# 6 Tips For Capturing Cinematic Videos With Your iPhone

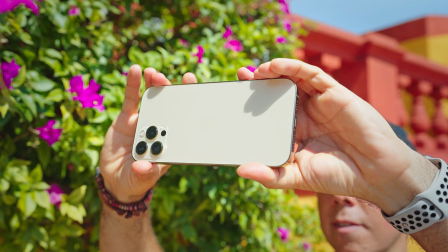So what I'm going to do to mask that motion that I'm going to have is record the video in slow-mo by slowing it down. What it's doing is slowing my motion down, really just kind of helping me out look as smooth, steady, and cinematic as possible.
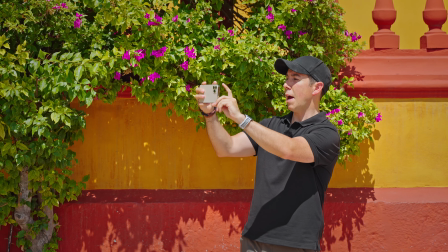So what I want to do is open up my camera app, Make sure I'm on slow-mo.
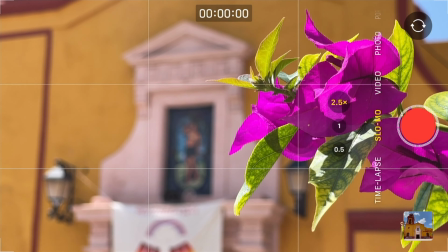Now I really like this type of shot because what it's doing is telling you where is in focus. And most importantly, it's telling the viewer where to look. The viewer is only gonna look at whatever's in focus.
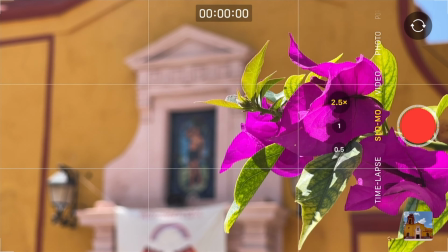And just as importantly, they're not gonna look at what's not in focus.
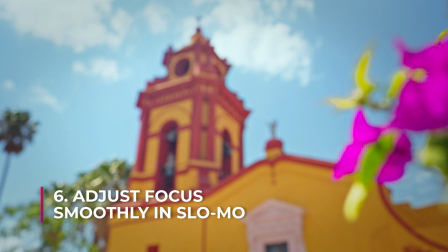So we call this selective focus and it's a really powerful creative tool either when we're shooting stills or video.
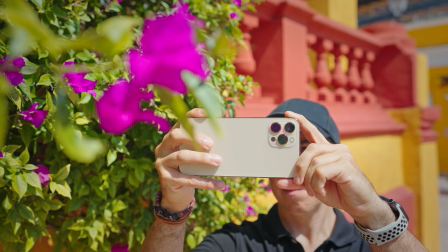But in video, it becomes a really dynamic shot if we can play with focus over time now traditionally this has actually been very difficult to
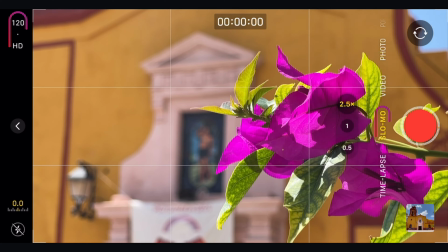do but the iphone just makes it so simple so we're in slow motion mode i have 2.5x already lined up i'm just going to try and create a composition that's a little bit more interesting so i'm going to try and keep that as minimal as possible on the bottom of the frame now i like this composition i'm going to hit the record button and all i'm going to do is tap on that background and then tap right back on that flower and then stop. It's actually a very basic and simple move. We can do that literally with a tap of our finger and using that along with slow motion to smooth that focus pulling out, we get a really cool shot that you may not have thought of before.
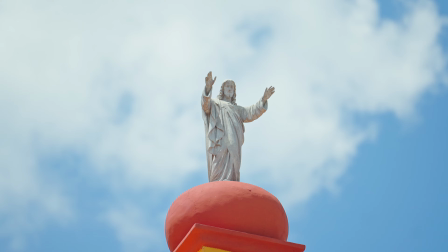All these little tips and techniques that we're showing you, they're just sort of tools that you have in your toolkit now that may not have occurred to you before.
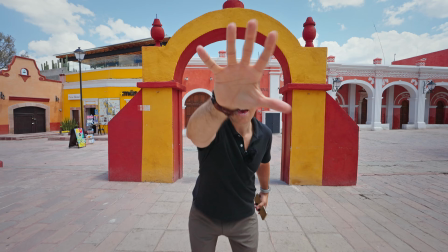I absolutely encourage you to take these out, to try them out, to explore them on your own.
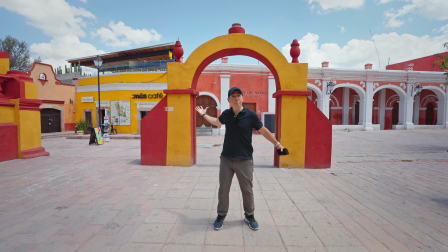And I'm absolutely sure that if you do, you're going to walk away with much better footage,
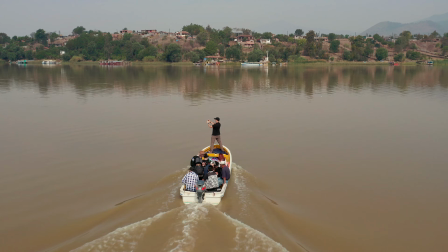much more cinematic shots, and ultimately footage that you can't wait to share with your friends and family. This video was a free preview of my Capture It All online course.
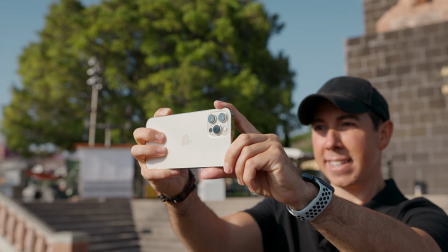In this course, you'll discover how to use your iPhone to literally capture everything that's happening around you.
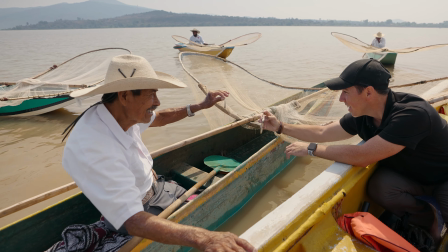We'll talk about composition, storytelling, timing,
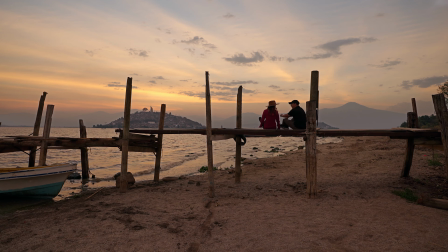photographing people, recording videos, time-lapses, flying a drone, and so much more. If you'd like to use your iPhone to its fullest potential, please take a look at the full version of Capture It All.
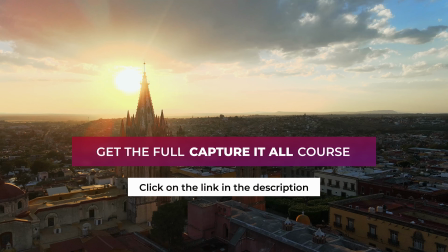You'll find the link in the description right next to this video. So click on that link right now and I'll see you inside the full version of the course.